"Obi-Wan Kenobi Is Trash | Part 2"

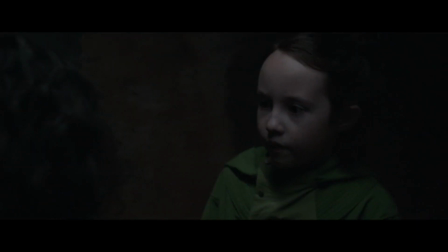1236s
Tala agrees and tells Leia to keep running until she gets to the end of the tunnel and meet the pilot.
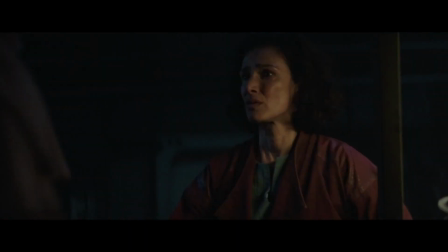1242s
You're going along with this? Obi-Wan trusted you to get her to Alderaan.
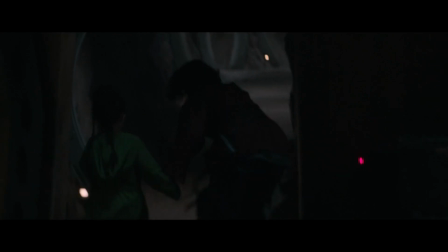1246s
The whole point of Obi-Wan staying was for him to distract the Imperials and Vader while you focused on helping Leia.
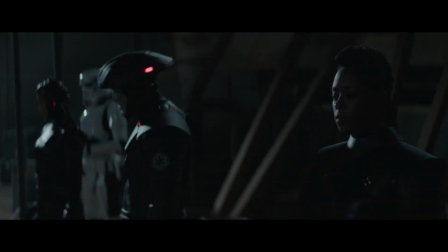1252s
Now who's going to help Leia? Does the pilot even know where they're supposed to go? What are you even going to do against the Imperials or for that matter Darth Vader?
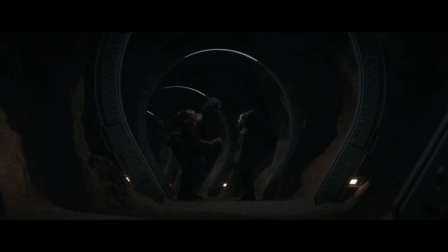1260s
It is a better idea to stay with Leia. But no, I guess not. So now Leia is all alone running in the tunnel.
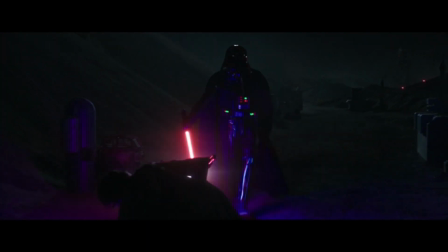1267s
Jeez, what's the worst that can happen? Back to the underwhelming tapping of swords, Vader gets a small upper hand and Force pushes Kenobi back.
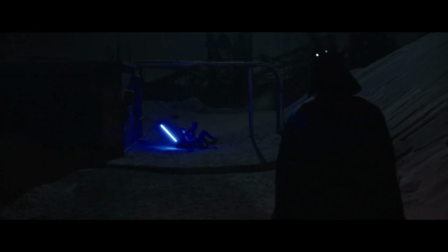1275s You should have killed me when you had the chance.
Good grief.
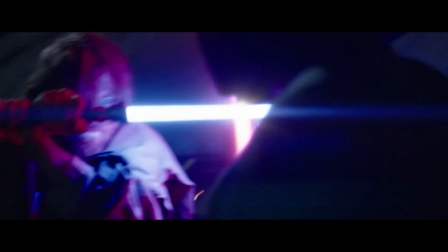1281s
Can your dialogue be any more generic? Throughout this entire encounter, their tiny share of dialogue has not been dramatic or tense at all,
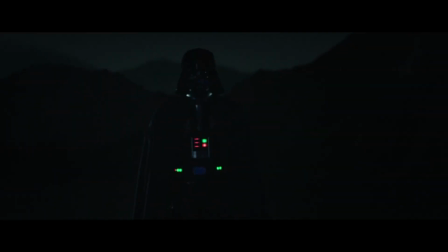1289s
because they aren't saying anything pertaining to their past history or conflict. All Darth Vader and Obi-Wan are saying is dialogue that the writers could have copied from any generic action movie and pasted it in here,
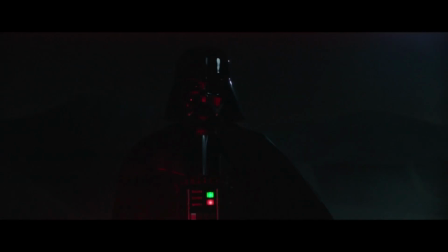1301s
making this long-awaited encounter underwhelming and very unsatisfying. When you have two characters who have had a history together, usually to emphasize their history and to show drama and conflict between the two,
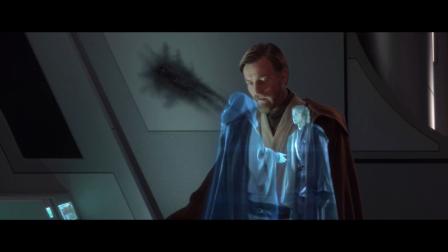1312s
you would want specific dialogue that would pertain to their specific relationship and what they have been through together.
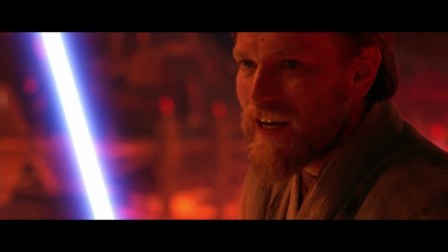1318s
Not only does it show tension and build unique drama between the two characters, but it also can convey information to the audience.
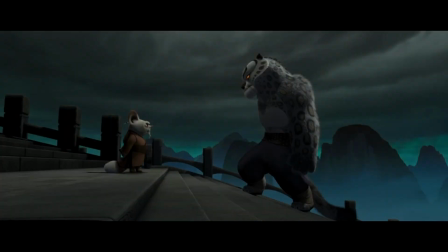1325s
A decent example is in Kung Fu Panda, between Tai Lung and Master Shifu.
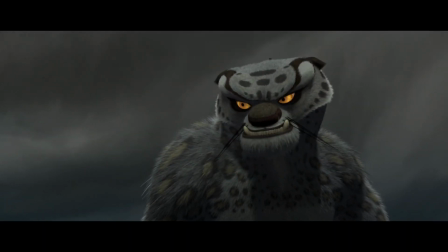1329s
While they are fighting, they have dialogue that shows their conflict and their emotional turmoil between each other.
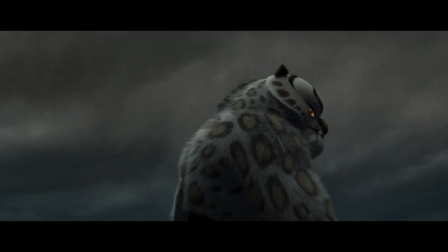1334s
And it conveys information about their relationship to the audience.
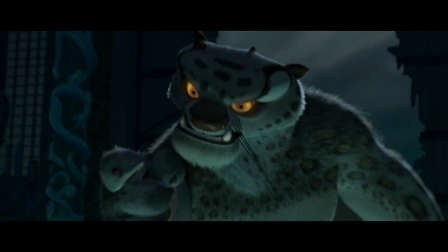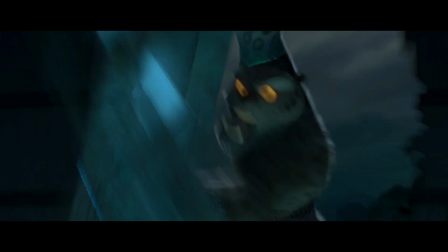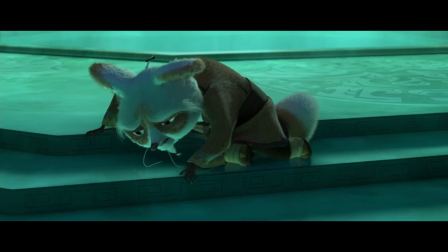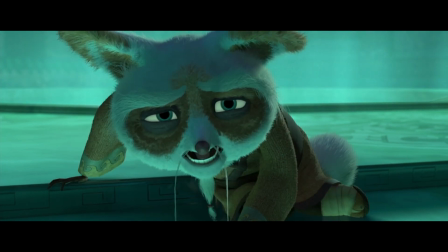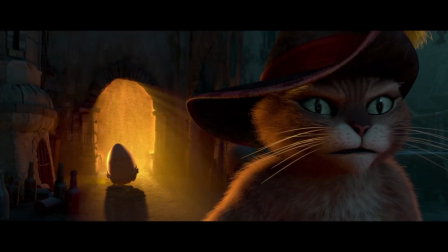1368s
And taking another example from the same animation company, take a look at this scene from Puss in Boots.
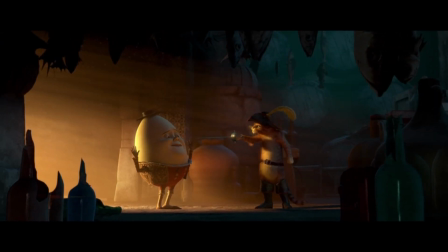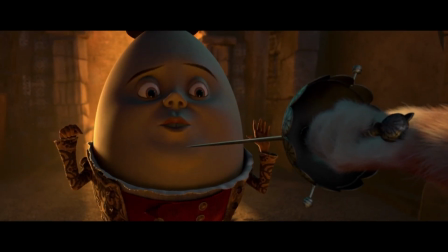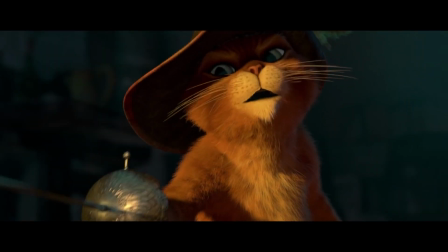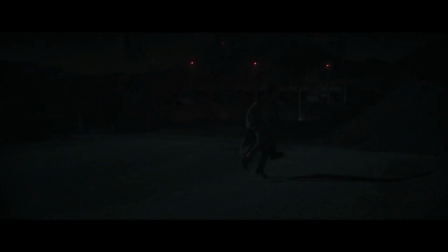1394s
Compare that to this here.
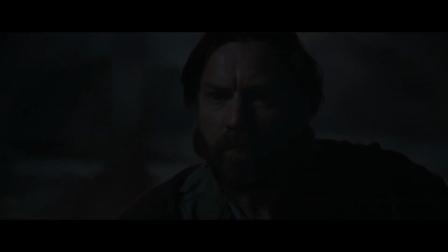1396s
The dialogue that Vader does say here is so generic, it can fit into almost any protagonist and antagonist storyline.
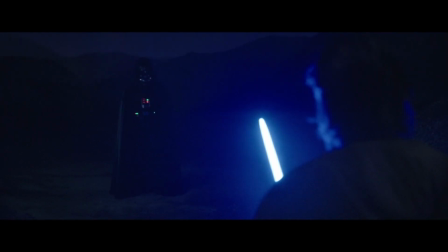1404s
You made me what I am. You should have killed me. You are weak, etc. It's super lazy and uninspired.
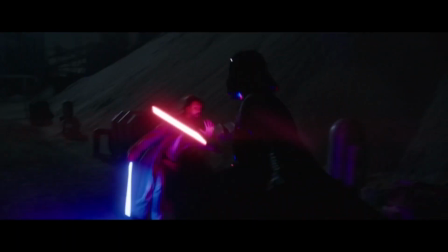1411s
To make it more dramatic, Vader should be saying things he may be angry at Obi-Wan for,
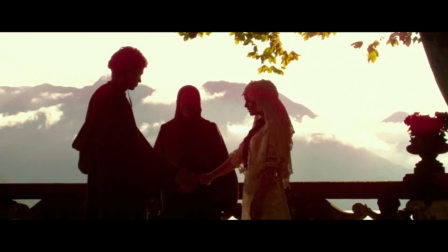1415s
like maybe Vader mentioning his mother, Padme, the Jedi Council, just something.
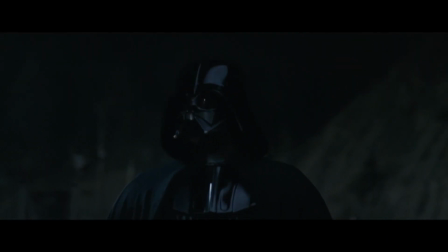1420s
What we get here is a bare-bones, copy-paste, generic, lazy,
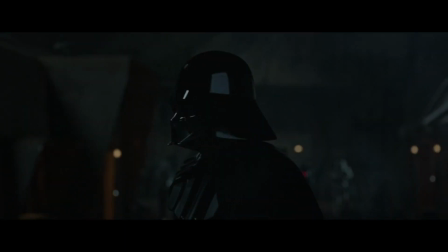1426s
underwhelming, uninspired reintroduction of two of Star War's most beloved characters that have had some of the richest history and it's wasted.
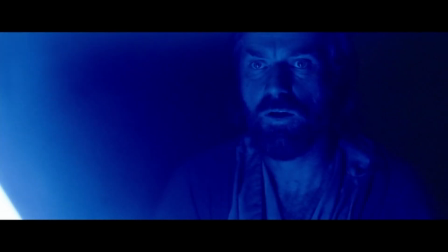1434s
This just ticks me off. It really makes me upset because this could have been so good.
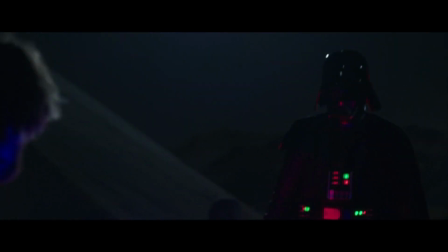1439s
Let's move on. The more I'm on this, the more it upsets me. So Riva happens to find the safe house.
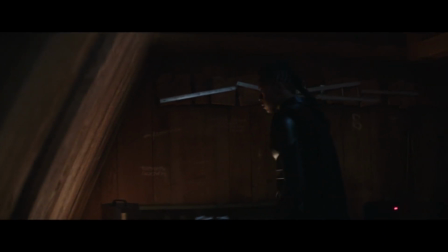1444s
She sees this is an area to safely transport Jedi and she gets upset. Oh, so angry.
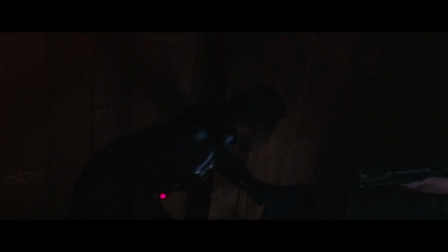1451s
After angrily knocking over whatever that was, she finds a button and pushes it, revealing the second door to the secret tunnels.
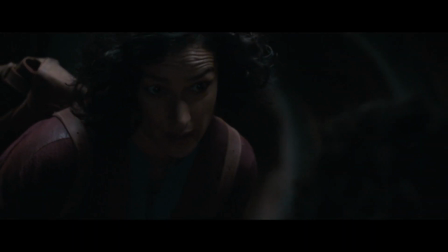1458s
So now that she's found this, and Tala is heading back, Tala has got to bump into her right. Tala is definitely screwed.
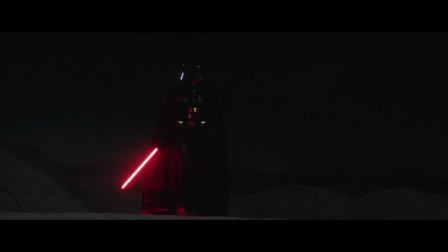1464s
But wait, we have the show cut back to Obi-Wan still running away. Vader catches up to him and takes a nearby container of flammable rocks and knocks it over.
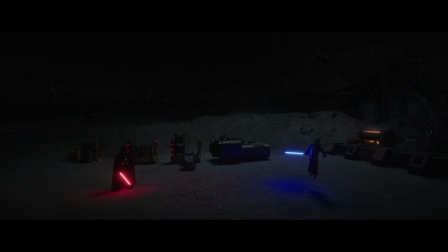1472s
Vader then force grabs Kenobi and lifts him into the air. Vader uses his saber to set the rocks on fire and then drags Kenobi through it, paying homage to how Anakin burned in Revenge of the Sith. But there is a minor issue.